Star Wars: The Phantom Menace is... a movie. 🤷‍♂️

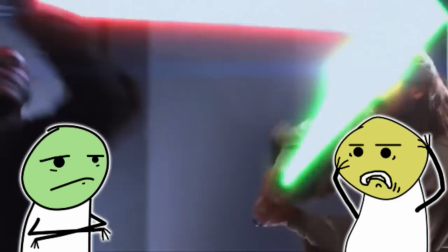(20:08)
It doesn't work if you go back and forth between anxiety, silly, goofy comedy.
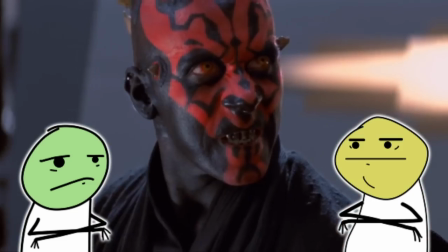(20:15)
Yeah. And girl boss. Yeah, right. It's too jarring.
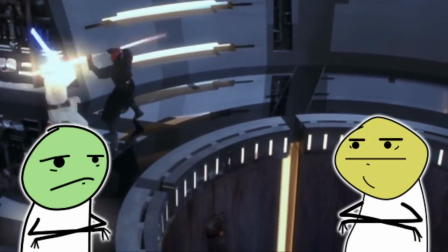(20:20)
It's way too different. I love that Girlboss is atoned.
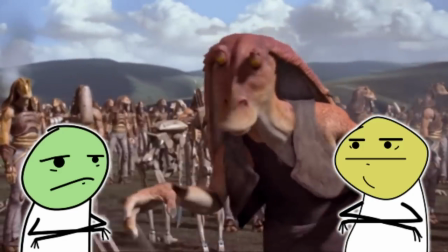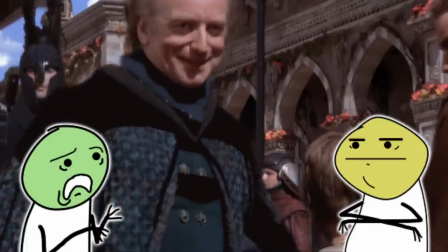(20:32)
I love Palpatine here. He's so goddamn happy. I love the whole, like, last third of the movie.
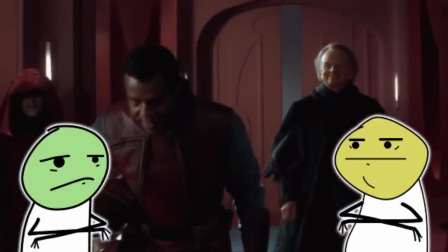(20:41)
He just can't believe everything has worked out so awesomely. Like, he fools the queen, and then she's like, you know what?
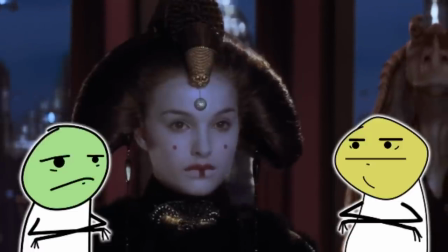(20:49)
I think I have to go back to Naboo. And he's like, really?
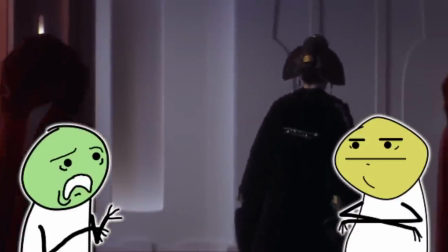(20:55)
and he's just just walking around grinning in his pantaloons fantastic
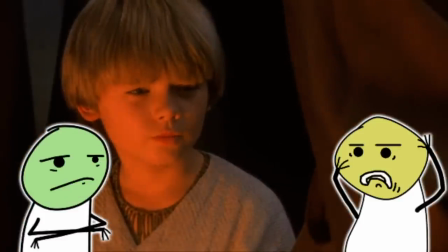(21:00)
so okay and then that's it it just ends it just ends and
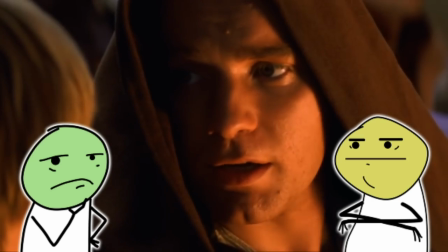(21:06)
it and it kind of feels like that only i think because like there's not a satisfying quest
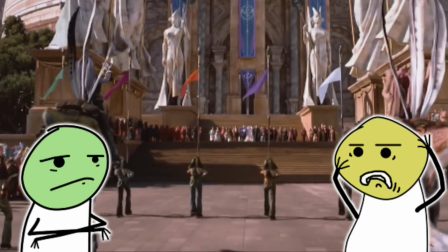(21:11)
that has ended exactly it also doesn't feel like it's leading anything like
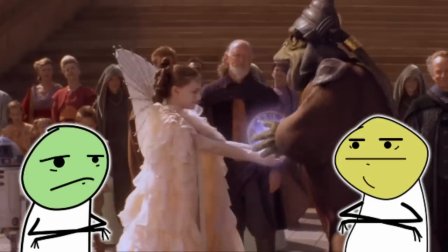(21:16)
it's it's pretty conclusive here do you know what i mean like there's no
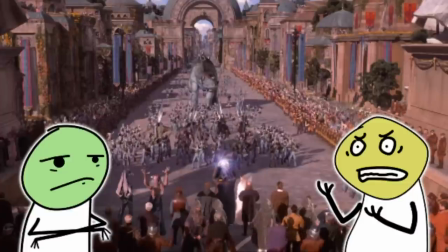(21:22)
sam and frodo going on a boat off river and then you know the fellowship
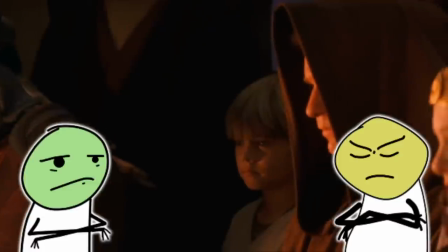(21:28)
breaking up yeah and then it just goes like and then it just assumes that you will watch the next one oh i will
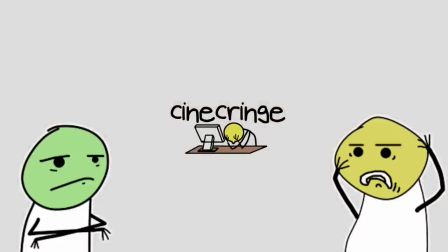(21:36)
to to everybody's chagrin how can it get worse and it
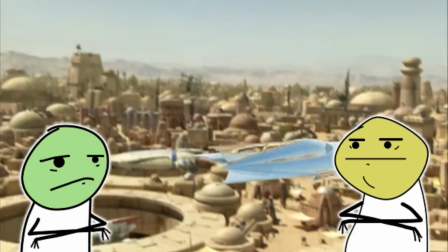(21:42)
so does we're done this week and we uh We'll come back next week with the second of the prequels,
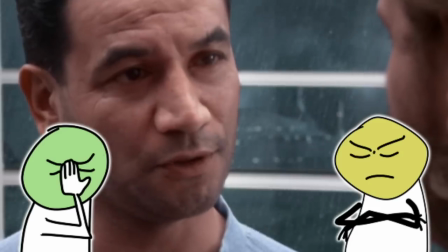(21:50)
Attack of the Clones. Yeah. Yep. That's about as much excitement as it deserves.
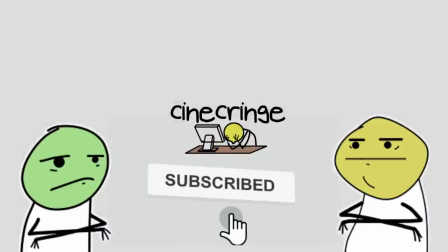(21:59)
Thanks for being here. Remember to like and subscribe and join us next week.
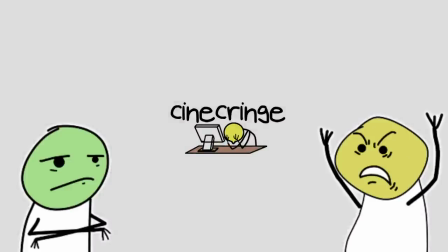(22:05)
I fucking knew it.